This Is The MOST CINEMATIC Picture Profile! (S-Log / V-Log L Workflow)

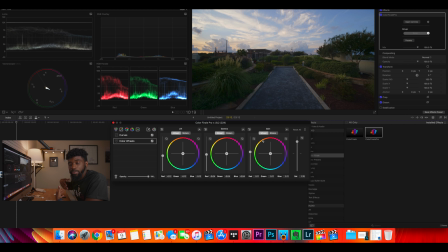(12:07)
Now, the next thing that I'm gonna do is get more into a color grading or a visually aesthetic look for this. So you can see that this is contrasted and saturated, and it looks like normal. It looks like a Rec 709 shot. So I'm gonna apply kind of like a teal and orange gray to this,
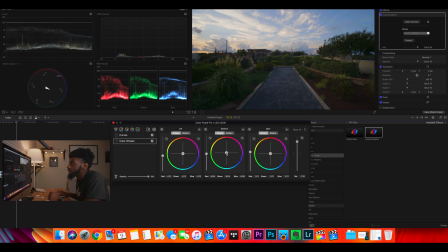(12:26)
and I'm gonna go like super like orange on the midtones and the highlights, just because this is a sunset-ish shot. So first I'm gonna start off in the midtones and get those to like a warmer tone. And you can just move this. I'm not really gonna utilize this because I have color finale and I have the option to just manually adjust the sliders.
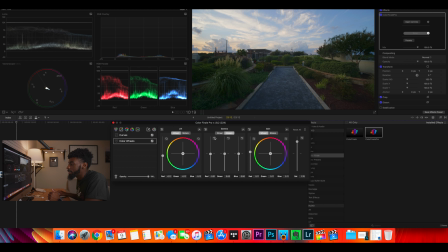(12:49)
So I'm just gonna reset these to 0. And we're gonna take some of the blues out. In the midtones, take some of the greens out to give it more of a purplish tone. Take some of the reds out as well. Increase the reds a little bit.
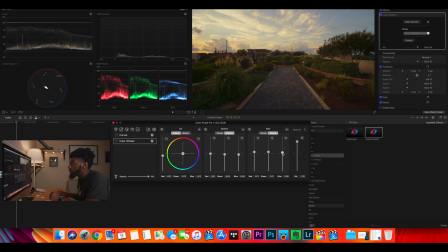(13:05)
And for the whites, I'm going to also add a little bit of an orange tone within those as well. And if we go back to the curves, we have the color curves as well. So I'm gonna use this to add in a little bit of blues within the shadows. You can do the same type of stuff on Lumetri as well.
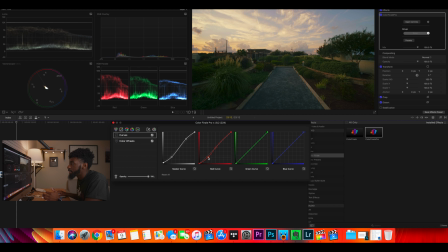(13:24)
So if I take the red one and drag it down a little bit, it's gonna introduce a little bit of blue within the shot and the shadows. Looks decent, not super tealish.
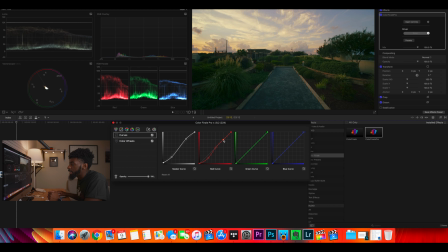(13:38)
I'm gonna drag it down a little bit more, and I'm gonna bring this back down just to keep those tones right there the same. And I'm gonna go back to my midtones, and I'm gonna introduce a little bit more of a warm tone into this.
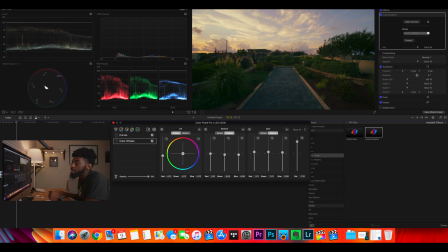(14:00)
And I think that looks cool. Next thing that I'm gonna add to this is vectors. Now, this is something that Lumetri doesn't necessarily have, but within Lumetri, you can use the secondaries adjustments within it to adjust different colors, and you could also use the hue curves as well to take saturation away from certain tones within shots that you don't necessarily want.
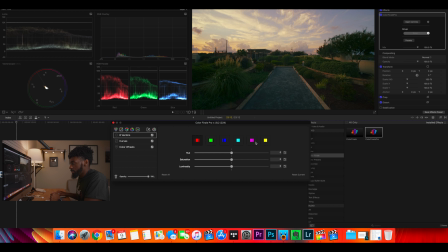(14:20)
So within this shot right here, what I'm gonna do is I'm gonna go to the yellows, and I'm gonna adjust the hue on the yellow a little bit towards an oranger tone, just to give us that really sunsetish look. Another thing that I'm gonna do is screw around with the luminosity a little bit.
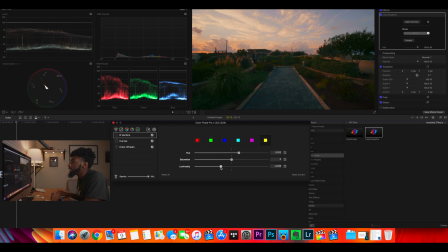(14:39)
If we drag this down, you can see it's making our oranges a little bit deeper,
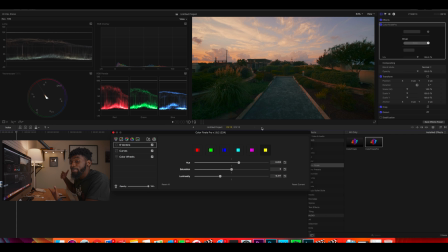(14:44)
which is what I want because I'm trying to replicate more of a sunsetish look.
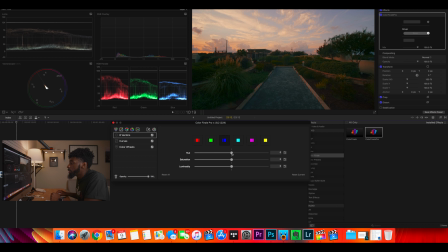(14:48)
Another thing that I'm gonna do is go to our blues, and I'm going to adjust the hues for this as well. For my liking, I like to increase the hue just a little bit. I'm also gonna bring down the luminosity for this. We'll go to the teal just to screw around with this as well.
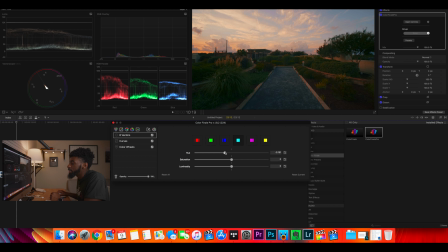(15:06)
And I'm gonna bring this more back towards this side, drop the luminosity on this as well. And this is all pretty much subjective at this point. We can also go to the hue of the green. This is a very green shot. I want it to be more of a warmer tone, so I'm definitely gonna adjust the hue for this. And I'm just gonna move this more towards the warmer side of things, which is up this way.
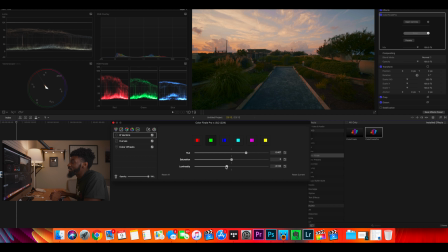(15:26)
And from here on out, this is just really you plugging and playing and doing what you wanna do to the shot. So this is a really simple color grade. To make this a little bit more stylistic, I'll probably up the fade on it just a little bit, bring the midtones back down, and just to get it to more of a stylized look.
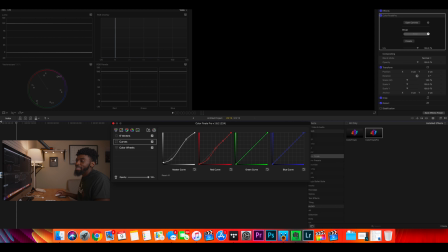(15:45)
Not too faded, but not too unfaded. So this would be like a finished color grade for me.
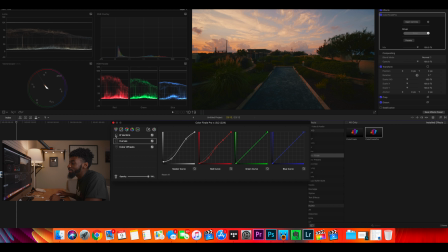(15:51)
I'll probably end up taking down these greens a lot as well, just because I don't personally like green that much. But again, this is all subjective. So you do what you do, you mess around with it.
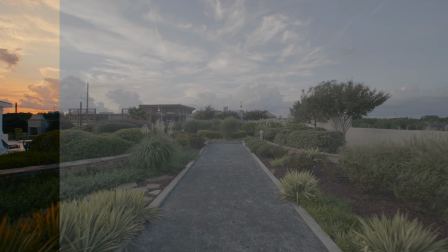(16:01)
And this is what a color graded sunset look for me would look using gray.
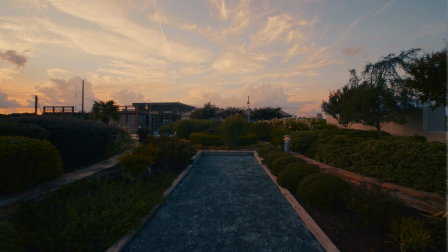(16:10)
You can see it looks really well.